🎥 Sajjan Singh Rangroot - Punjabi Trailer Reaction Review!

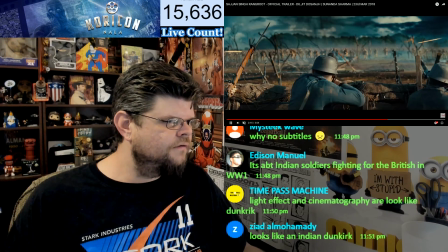there was a plane i want to see the plane again where was the plane
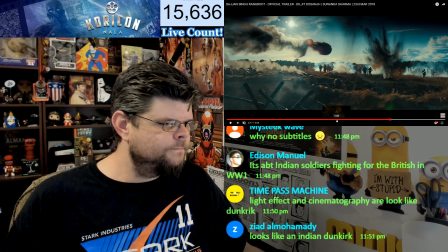hmm there was a plane i
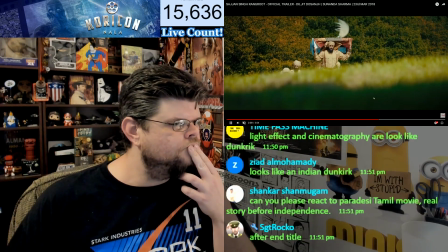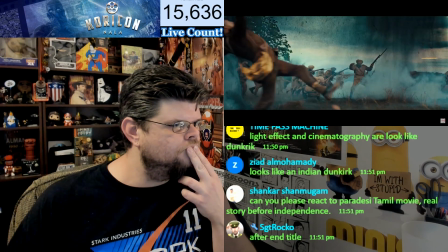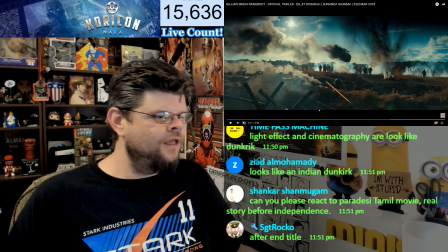can't remember where that shot was but anyway so there's things that they're doing to reduce
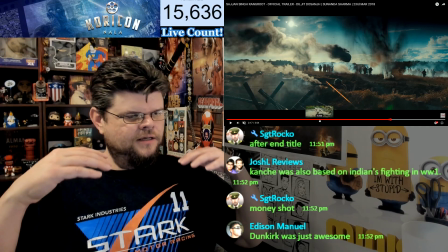cost but still maintain the um the look
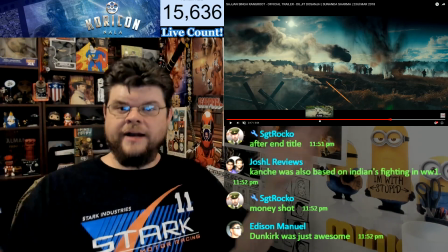of the period piece so like a lot of you know i love period pieces i like
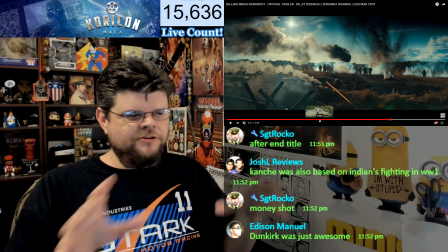seeing all of the things that are accurate to the time but you can
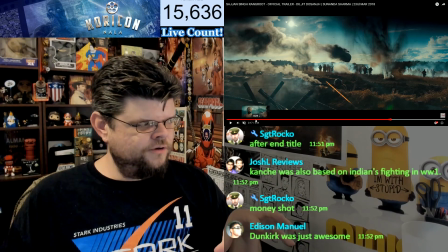tell that they couldn't afford a lot of things in the background so you have scenes like a lot of well a lot of outdoor shots because
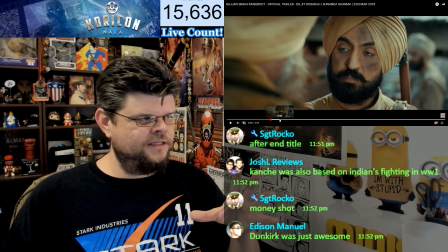it takes place outside but you have a lot of scenes like this that are kind of you know around the ditches
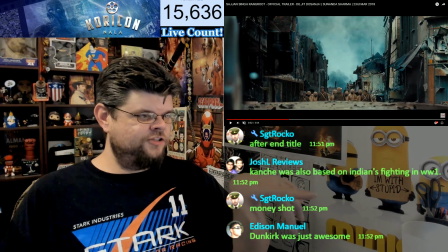um close-ups i like this shot though this is a really good shot
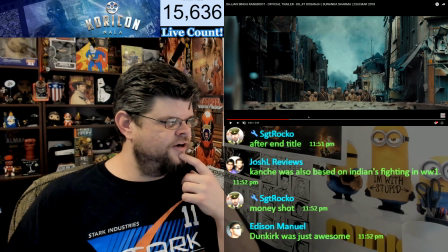really shows the devastation of the area but
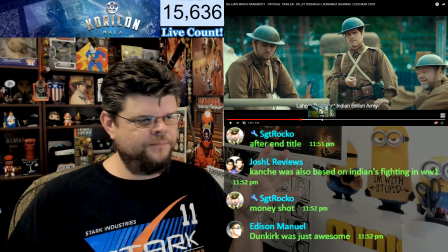they also a lot of the story is going to take place in one location so they don't have to spend too much money and a lot so i think about probably half the movie is going to take place or at least a third of it will take place at this uh at
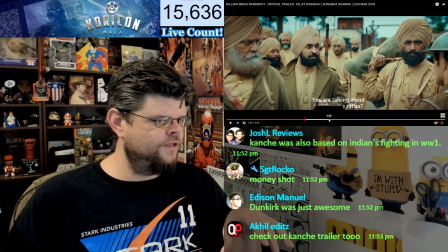this camp where they're training this training camp because we have a lot of stories from them inside at their bunkers
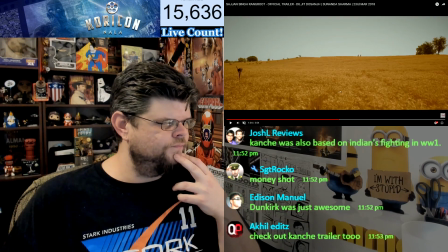i like this shot with the wheat you get the wind going over the wheat the people in the background i like the look of it it's
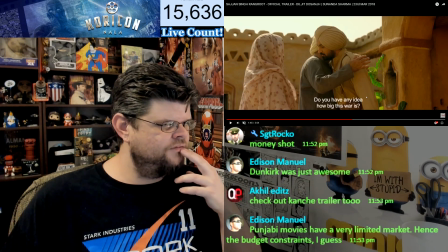very cleanly shot nice light very a lot of natural light with a yellow tint everything's got like a yellow tint to it
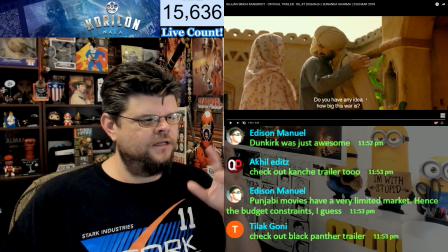which a lot of times you do that for like a vintage feel but it also brings warmth to the lighting
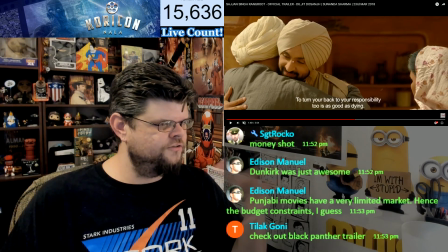it looks like very warm and inviting and
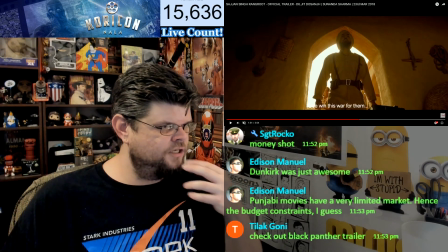but even the war stuff has a yellow tint to it very very
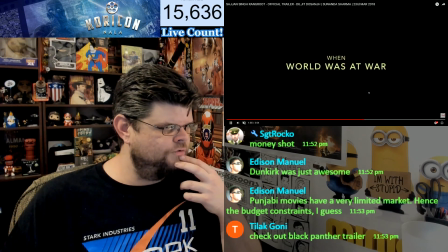warm but then when you get into like a lot of the war stuff you have more blues
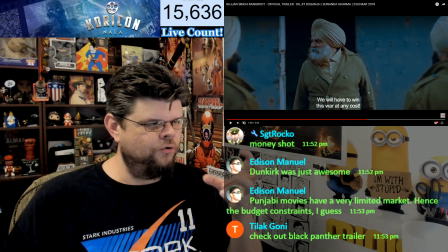and darker colors you have cold very cold colors I
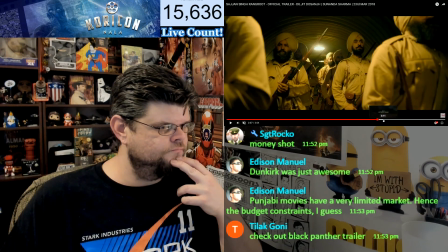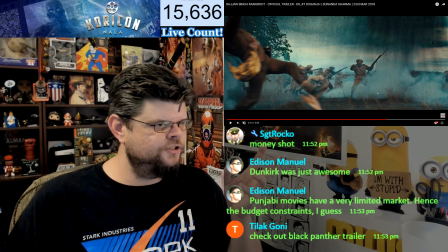do like that they're using a lot of practical practical explosions practical
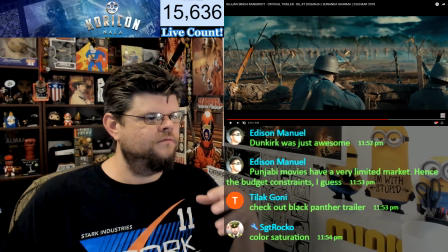that you know like they're using squibs and you know they're not they're not doing CGI and
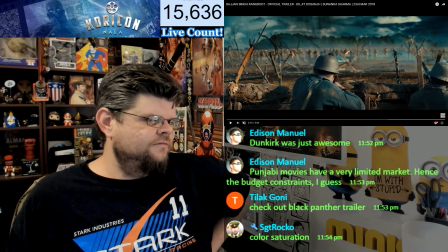adding sound for gunshots well they are adding sound for the gunshots but I I mean,
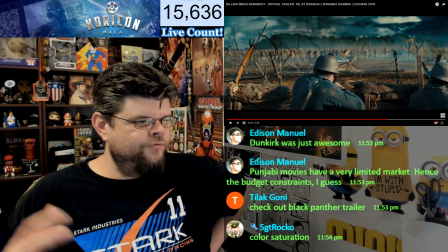you've got blanks in there, so you have real reactions of sounds from the actors.
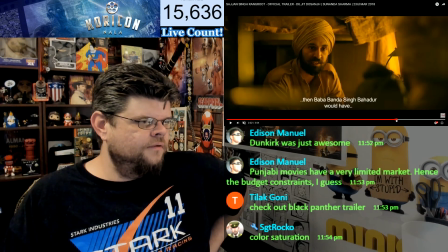Yeah, it actually looks pretty darn good.
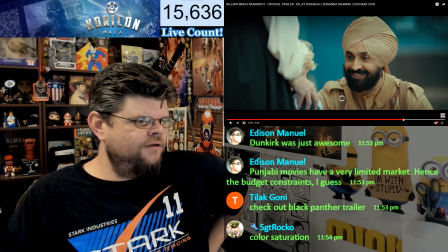Writing is going to be important. They've got a very intricate story going on.
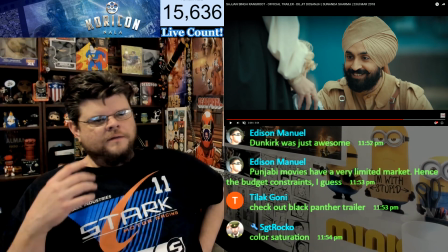It's not just about these guys
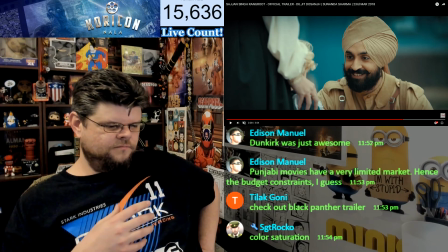in the military fighting in World War I. And,
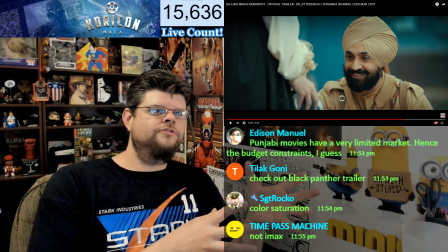you know, it's it's got that love story about the woman that's back home for him.
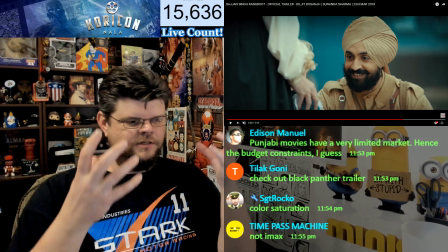The story of all of these all of these Indians and having to deal with the racism that's around them.